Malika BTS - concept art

So as a concept artist, I had to come up with the look of the character, but not just that, I had to come up with the environment design as well.
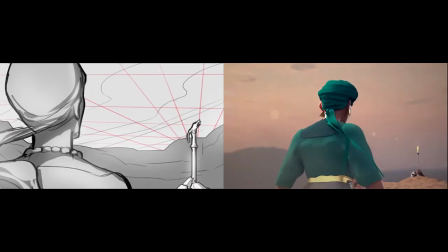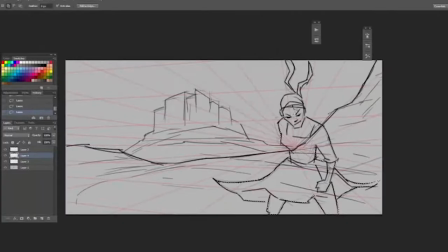(0:15)
For the Azerian Palace as a backdrop, it was a good sale to show the connection between Malaika and the Kingdom of Azar.
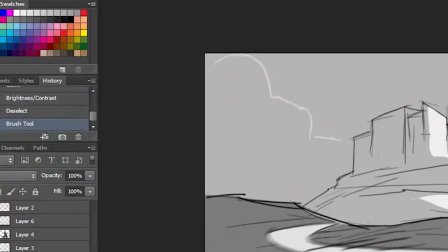(0:23)
So this is where the mood boards come in handy.
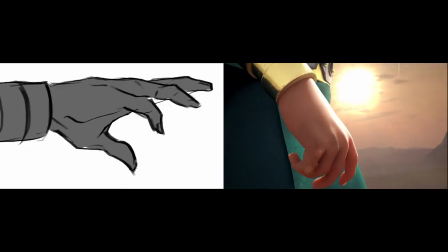(0:26)
I knew Malaika would be wearing her signature green outfits so I had to be able to establish some kind of contrast between her and the background so
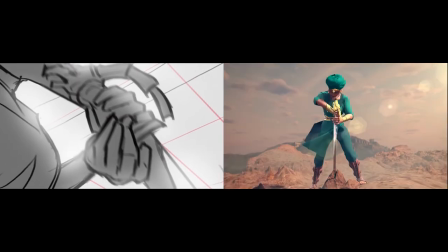(0:34)
all the camera angles and the framing that you saw in the final animation were all determined by the storyboards and it was great to see how
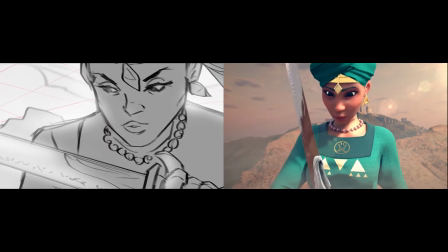(0:43)
everything came together in the final animations I can't wait for us to start working on the pilot episode and I
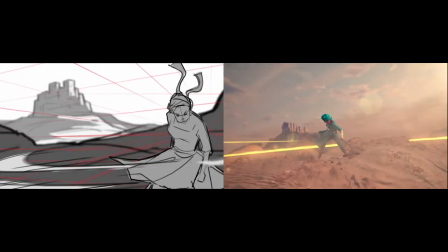(0:49)
promise you we are confident that it's going to blow your mind so please click the link and support the kickstarter